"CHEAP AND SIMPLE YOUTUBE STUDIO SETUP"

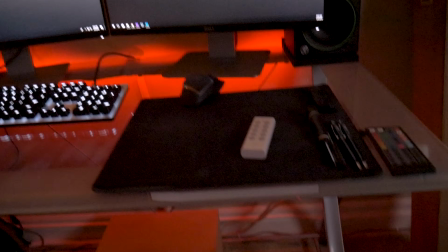Now I can change these to any color I really prefer, but I really do like this nice blue look.
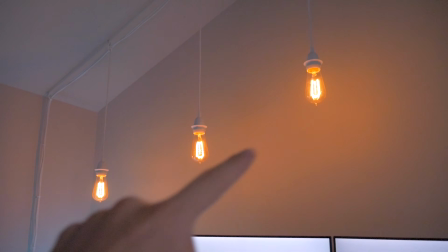I get a lot of questions about these Edison bulbs that are hanging back here on the ceiling that are kind of strung up.
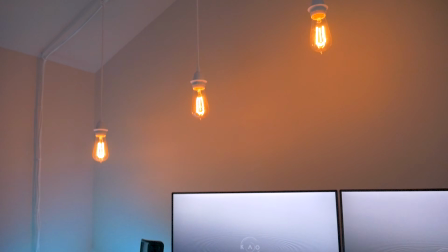These are fixtures from IKEA, and then just basic Edison bulbs that you can get at pretty much any home improvement store.
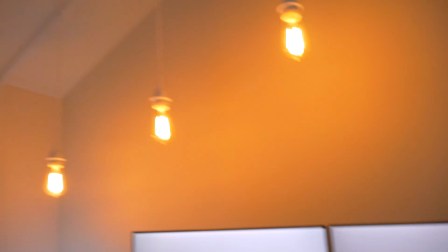The cool thing is I have them wired down to this little dimmer, so I can brighten them and darken them as I please.
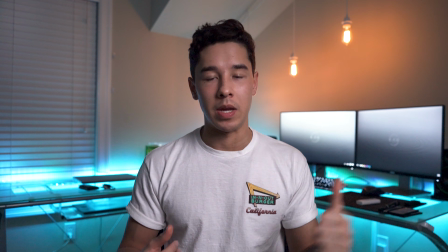Now the reason that I have this lighting behind me here is for what we call practical lighting,
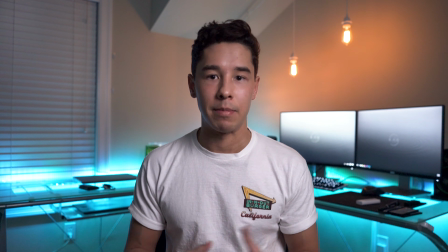which is essentially just visible lighting that's in the frame that just adds some character or some depth to the scene.
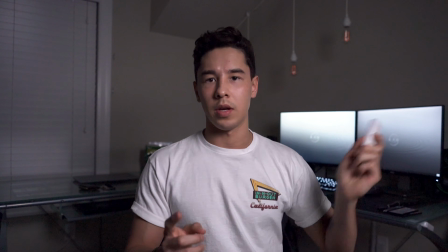Now if I turn off the practical lighting, like so, we still have a very nicely lit scene.
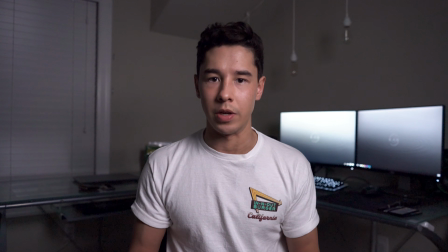In fact, a lot of people would call this like a perfectly good shot, but in order to add some more character,
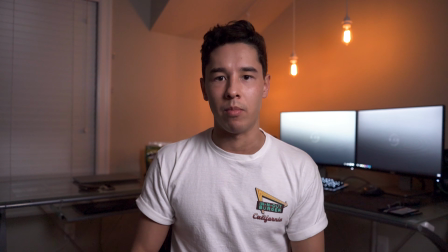some more style, some more flair, we kick these bad boys on, And this is what we get.
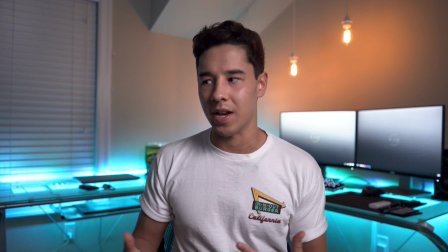It looks a lot more interesting. Now, practical lighting doesn't have to be LED strips or hanging bulbs in the background. It can be something as simple as a candle. It could be a small little lamp that's just in the background sitting on a desk or a table. It can really be anything. So this particular shot has been my setup for the greater part of the last, 6 months or so. I haven't really changed it a whole lot. I pretty much stuck with the same lighting setup. I've maybe changed the lighting source a couple of different times, but I've been reasonably happy with what I have right now.
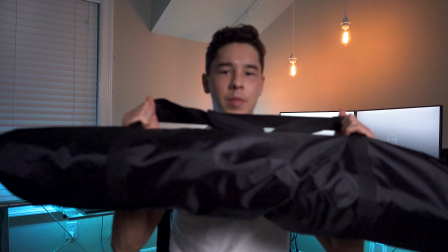But the people over at Falcon Eyes, who make these really, really cool flexible LED lights, reached out to me and wanted to send me
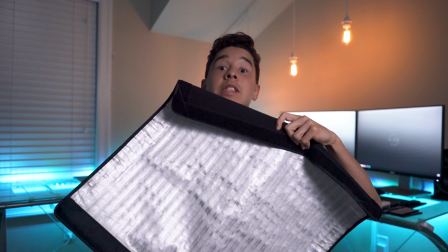one of these guys.
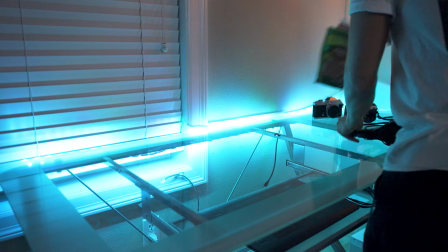Okay, so I'm realizing now that my office is definitely not very well set up for an unboxing video.
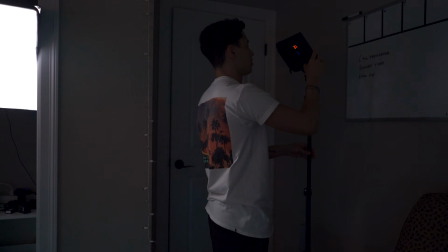Okay, so the first thing I need to do here is change our lighting setup. Now I can't see.
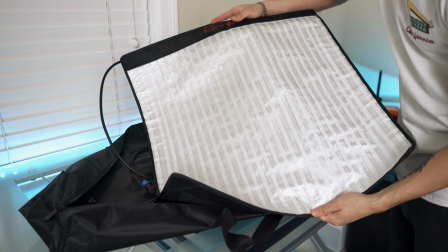This is a 24-inch by 24-inch flexible LED mat.
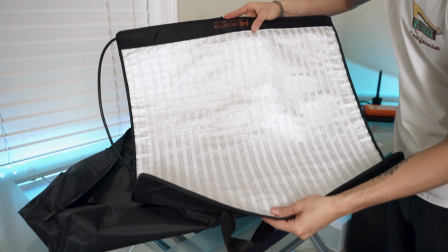Similar LEDs to the little light panels that I've showed you guys in videos before, but basically in a large, flexible form.
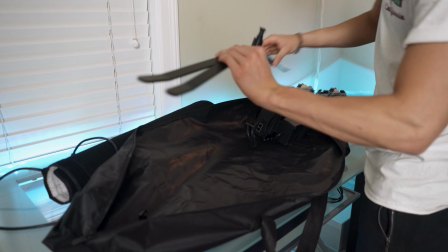So we've got the LED mat. We have the bracket to mount it onto a light stand.
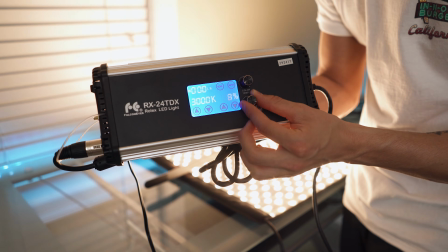Oh my God. So here's the controller for the light. We have very fine-tuned adjustability of the light output as well as the color temperature.
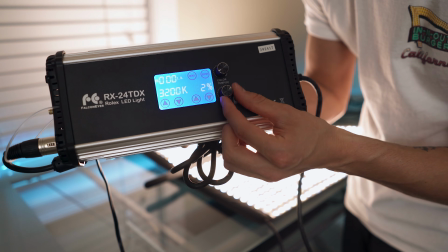You can see on the screen there, we can go in increments of it looks to be 50, and we can go by individual percent for the output. Definitely nice. So I literally just got this light and I decided I wanted to test it and play with it before I do a full video on it for you guys. But you're probably wondering, like, okay, yeah, fancy new light, what are you gonna do with it? Well, I decided that I wanted to kind of change my current studio setup. And now, while I could very well just change the setup and then in the next video that you guys see me here in the studio, I have sort of a different look and never talk about it, that kind of defeats the purpose and hence the exact reason we're talking about this video today.
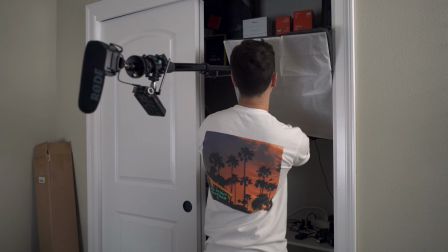Okay, so our first step is to turn off this light and then take it out of the closet here,
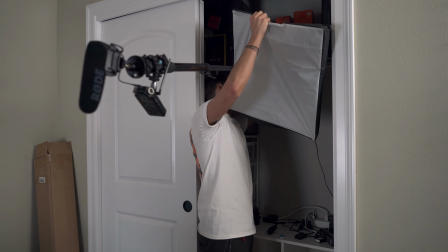which is gonna be kind of a process in on its own, because I have it really wedged into this metal piece and it's not gonna come out very easy.
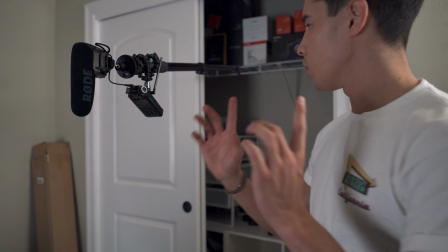Right, okay, so boom mic is in the way.
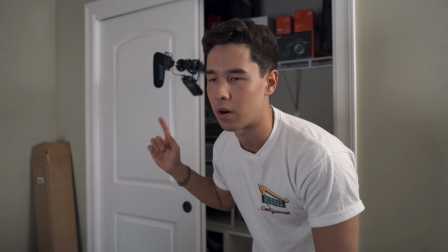I guess that's the convenient part of having it on a monopod, is I can just, yeah.
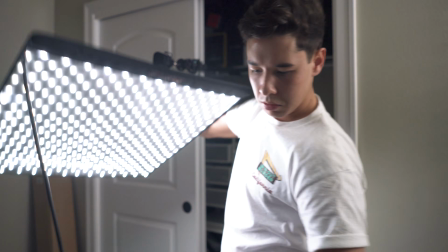Okay. So looking at it,
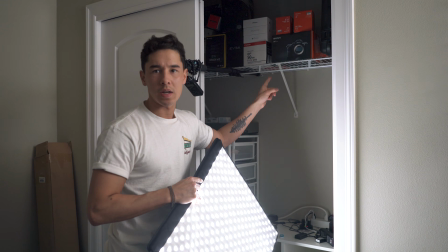I think I might be able to do the same thing of kind of wedging it in the little metal rack there with this adapter that I have.
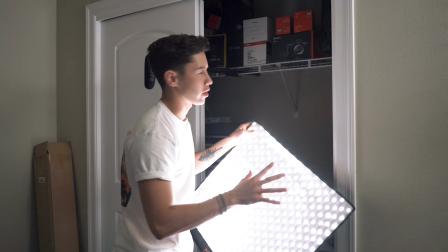Oh, no, not quite. Okay, yeah, so that's not gonna work. I think I could figure out a solution for it at one point, and I'd like to do that.
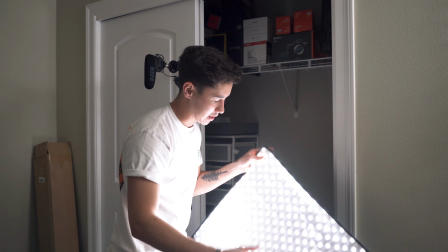Reason being is so I can actually just probably slide my closet door shut and then it's out of the way completely. But for now, I'll just grab a light stand.
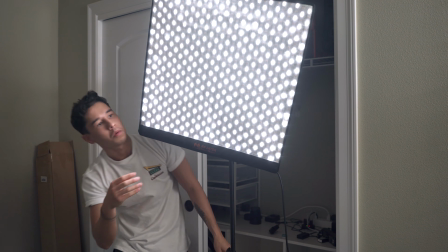Oh, okay.